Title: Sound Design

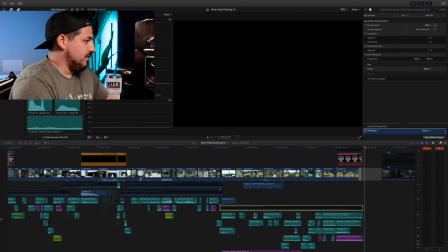[7:33]
Cool. So again, the settings are constantly changing in the background as far as whether they're, you know, in a foresty area by the river. Those are really the only two things I kind of used. I used two different water sequences and two different nature sequences.
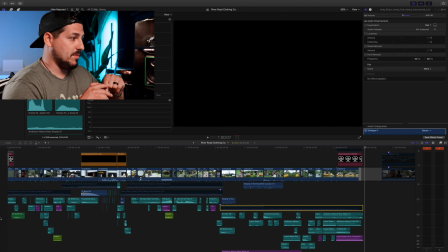[7:49]
So some is more of crickets and bugs in the background. Some's more of, you know, you can hear the birds chirping and stuff like that in the background. Another thing you'll notice is distance from the water.
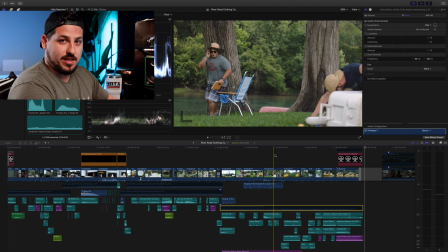[7:59]
So for example, in the shot where we have the angry guy that's getting upset because he's wearing a don't mess with Texas shirt and they're spilling garbage all over the ground, you'll hear that there is a little bit of distant ambient water sound, but we're farther away from the water. So I'm not going to have that as a predominant sound. So take a listen to that in the background.
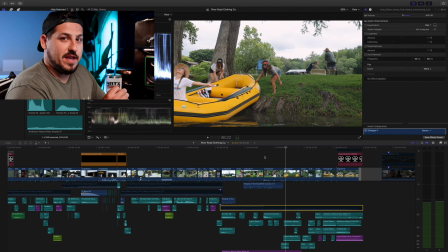[8:22]
It's very faint, but it's there. And then as we are actually in the water, and this was fun to shoot standing in freezing cold water, but as we're in the water, it gets a little bit louder. But as we get more and more into the river, you'll notice that the actual water effect is getting louder and louder
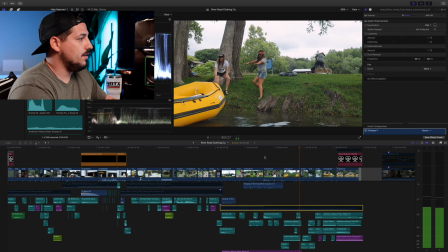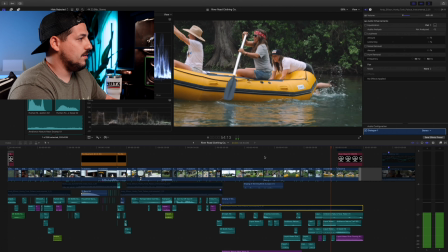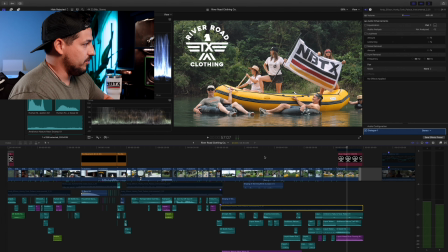[8:47]
By the end of it, it almost sounds like you're right next to a babbling brook You know with the the birds chirping in the background a couple other things that I added I added
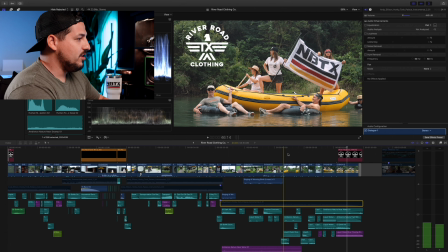[8:54]
two of these but we added a subtle dark bass hit So the last one is the the outro of
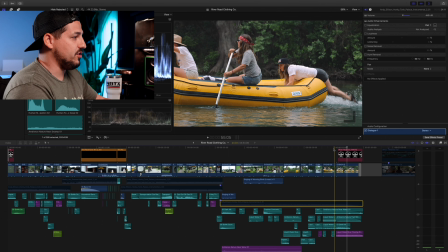[9:02]
the entire thing the very last shot So I wanted to have that last in there. So you'll hear that bass sound as we hit that last shot
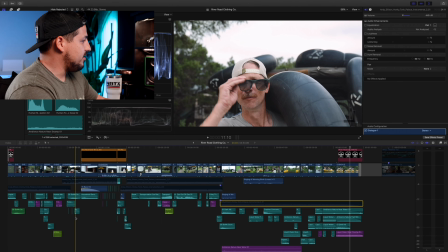[9:14]
Right, we also add another one in the sequence where the girls are coming out of the garage with the raft The music's a little bit more upbeat because it's kind of beast mode looking moment for the girl So I just wanted to add to that extra umph to it.
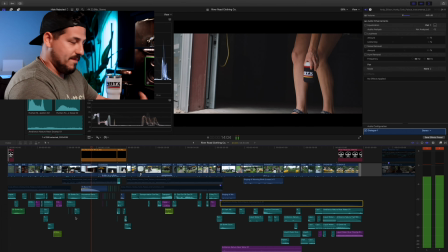[9:26]
So the second he takes his glasses off you hear that bass right?
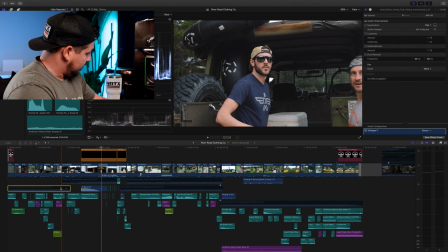[9:32]
So putting all of this together, if I were to play just the music without the sound effects,
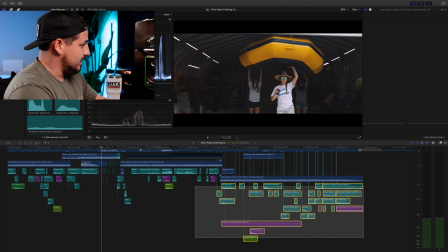[9:38]
take a listen as to what this would actually sound like.
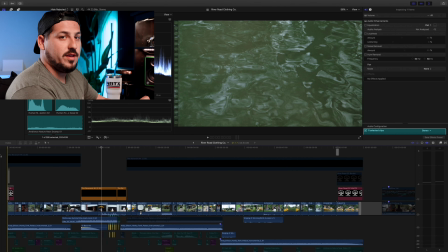[9:42]
Okay, so here is the entire sequence without sound effects, just the music.